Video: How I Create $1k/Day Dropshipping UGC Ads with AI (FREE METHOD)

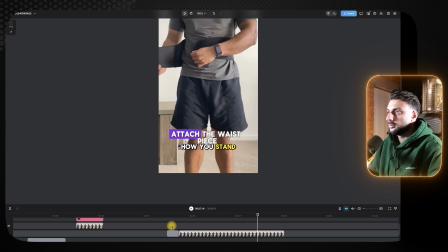(24:46) As you wear Posture Pro, you'll notice improvements not just in how you stand, but in how you sleep, how you feel, and how you carry yourself.
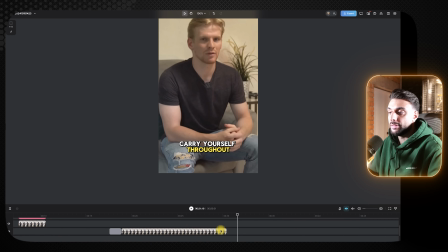(24:53)
So just like that, guys, you can see it's all about making sure that the B-roll that I'm using lines up with what the guy's saying.
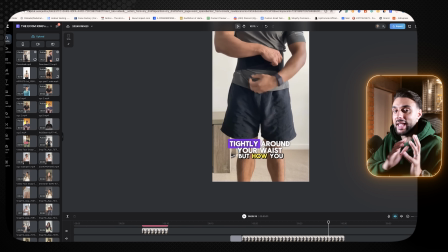(25:00)
Now, when you're doing this, you want a nice in-between of the AI actor speaking and then showing B-roll. So you need to figure out a good amount of the AI actor talking to the camera versus you showing the B-roll.
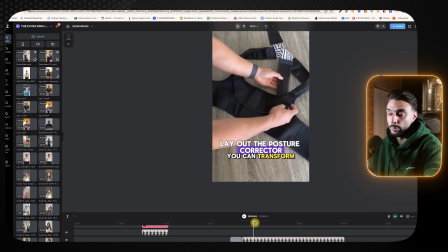(25:12)
Now, obviously, the B-roll needs to be placed in those important moments where the viewer wants to see what the benefit is.
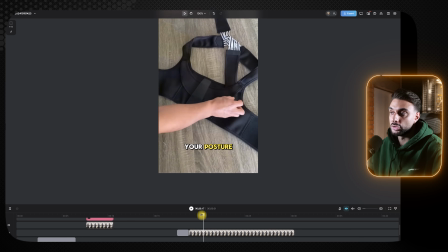(25:18)
So when it talks about the Posture Pro can help you sleep, it can help you, it's easy to wear throughout the day,
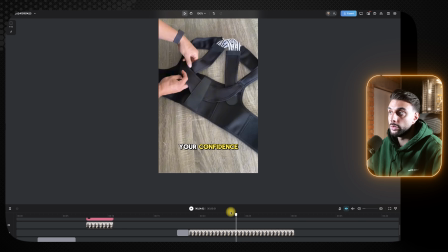(25:23)
that's where I've placed this video because it's going to show them using it throughout the day.
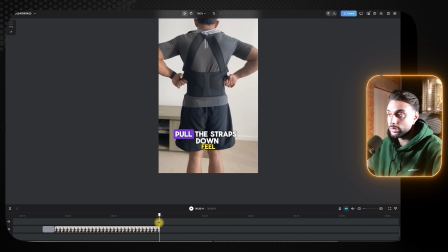(25:27)
Now, something else that I'd recommend that you guys do is if the script is too long and the actor is over talking.
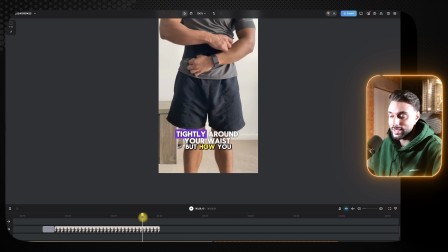(25:34)
Now, I can tell right now that this actor has overspoke, I think roughly for around about 5 seconds here, then I can cut it out.
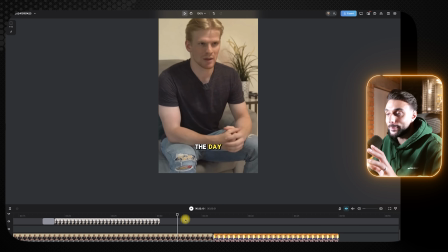(25:42)
So just like that, throughout the day, that's a perfect place for the actor to stop talking. So because of that, I've got an extra 5 seconds here. So I'm going to click split again, and I'm going to delete that last section.
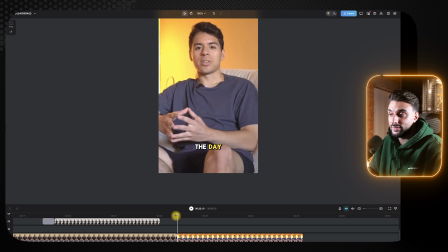(25:53)
And now you can see the video's gone from 55 to 50 seconds. And now it brings us to the outro.
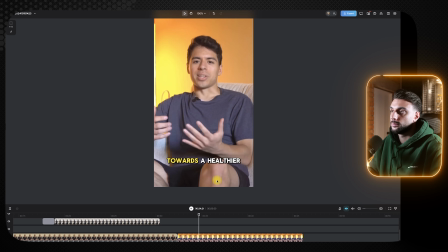(25:57) So if you're ready to take control of your posture and say goodbye to discomfort, give Posture Pro a try.
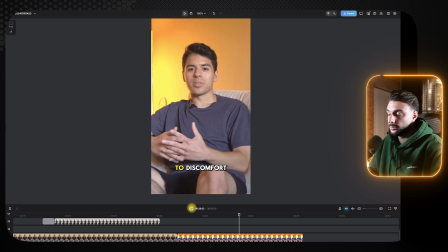(26:03) You deserve to feel your best every day. Join the movement.
Normally, when it comes to the call to action section, you want to leave it where the AI actor is talking to the camera instead of using too much B-roll. You're probably going to use around about 1 to 2 pieces of B-roll at the call to action, but they're going to be very quick B-roll, which will be the call to action, a video of your website. But you need to make sure that when you're doing this, guys, you're really paying attention and you're listening to what is being said and making sure that B-roll fits what's being said. Now, the hardest part of editing these videos, guys, is actually making sure that the B-roll makes sense. It's going to be you covering up old captions, you increasing the size of the video in the frame, you making sure that that is the right clip for that part of the video. This is the most time-consuming part of the edit. But if you do all of that correctly, you will get an outcome of what I showed you in the intro of today's video. Now, with that being said, guys, that is how you can create UGC AI videos for completely free for your e-commerce and dropshipping store, for Facebook ads and even TikTok ads. If you've enjoyed this video and got a lot of value from it, let me know in the comment section below. But with that being said, guys, I'll catch you in the next video.